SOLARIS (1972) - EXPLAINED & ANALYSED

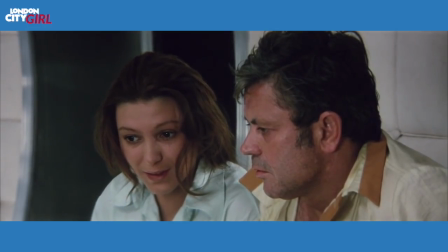[8:14]
Chris loves the Solaris Hari much more than the real Hari and the Solaris Hari begins as nothing more than his memories of her.
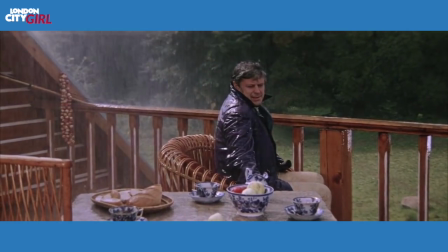[8:21]
Chris's personal journey The narrative of the film charts Chris's evolution from emotional
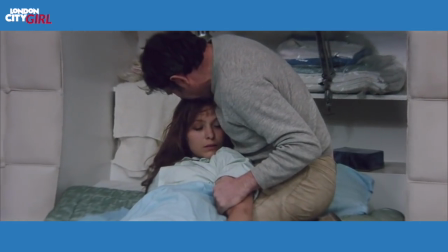[8:27]
deadness to a rediscovery of his humanity as he falls in love with Hari on the space station.
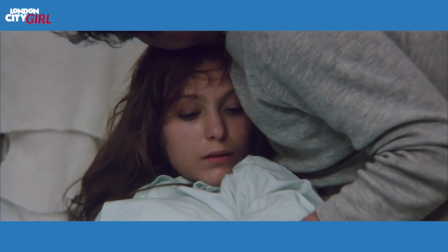[8:33]
He was cold and distant to Hari on Earth but on the space station he openly shows his love for her.
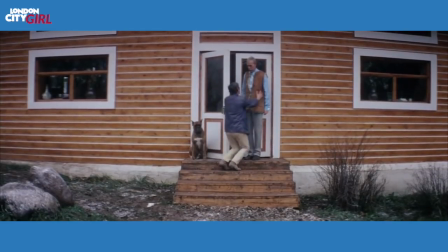[8:39]
When Hari is gone he returns to his father wanting to reconnect. He is a changed man from the one we met at the start of the film.
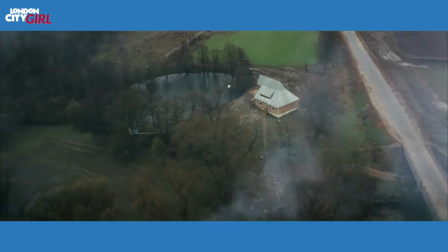[8:47]
The nature of reality. The end of the film implies that Chris stays on Solaris on an island that replicates his
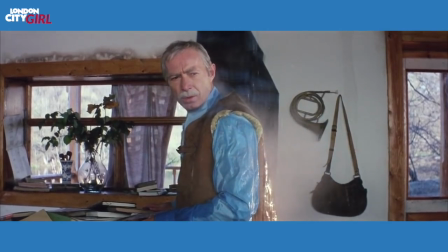[8:54]
home on Earth and he reunites with the created version of his father and not the real person.
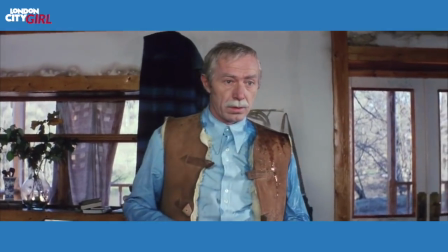[9:00]
After his experiences on Solaris is Chris content with his imagined version of reality rather than the real thing back on Earth?
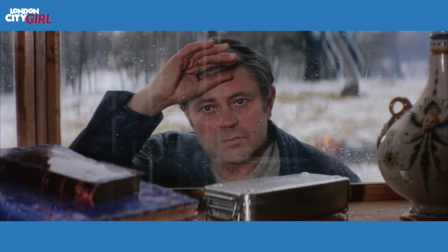[9:08]
What is reality anyway? Can it not be what we need it to be?
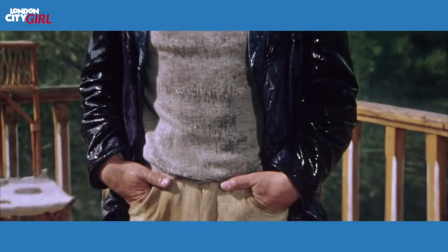[9:13]
Style and Symbolism Tarkovsky is celebrated for his ability to use style and symbolism to tell a story.
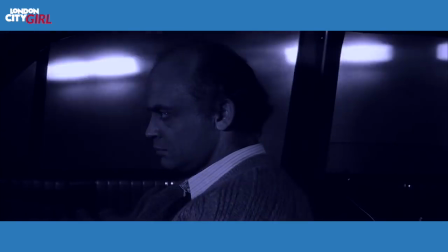[9:21]
The slow pacing of Solaris is deliberate.
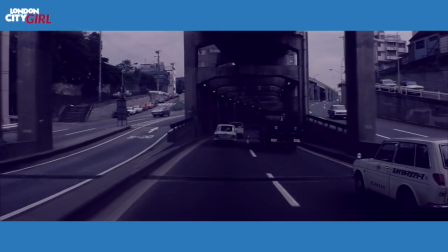[9:24]
Scenes such the one where Burton drives through a city for almost 5 minutes, introduces a trance-like meditative state in the viewer.
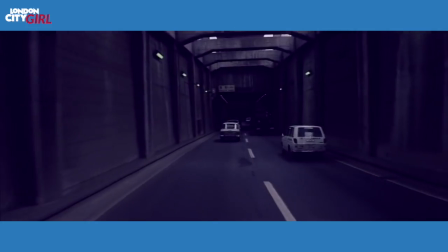[9:32]
This time is an opportunity to think about what is gone before, what we have seen and been told.
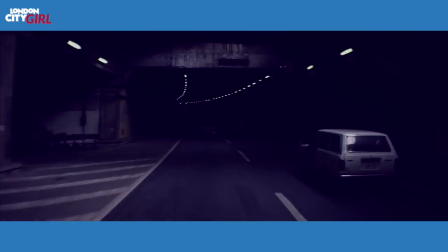[9:38]
Parkovsky also goes between colour, sepia and almost black and white and he does this for dramatic effect and to illustrate Chris's moods.
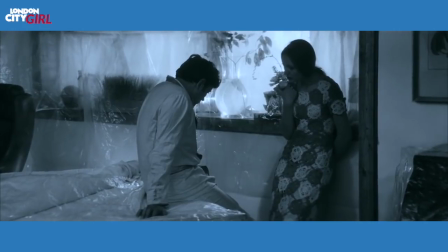[9:46]
Parkovsky was famously suspicious of the use of colour in films but over time came round to the idea and used it to his advantage,
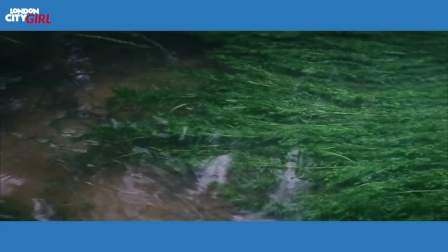[9:54]
colour became another tool to be used in his language of film. Solaris is also rich with symbolism, shots of weeds in water,
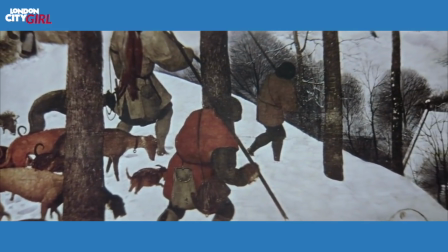[10:02]
a magnificent horse running past and lengthy contemplations of paintings all illustrate the beauty of the world.
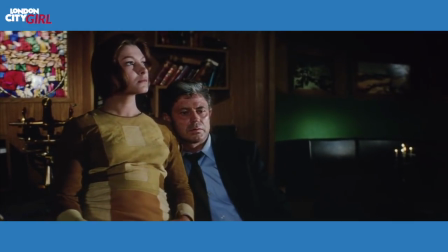[10:09]
And with that I conclude my analysis and explanation of Solaris,
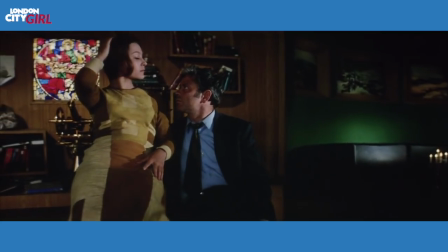[10:14]
a film hailed as one of the best examples of cinema in film history.
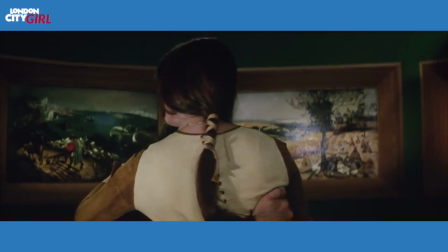[10:18]
As always, I hope you enjoyed this video and please subscribe to London City Girl for more educational, informative and interesting videos from me.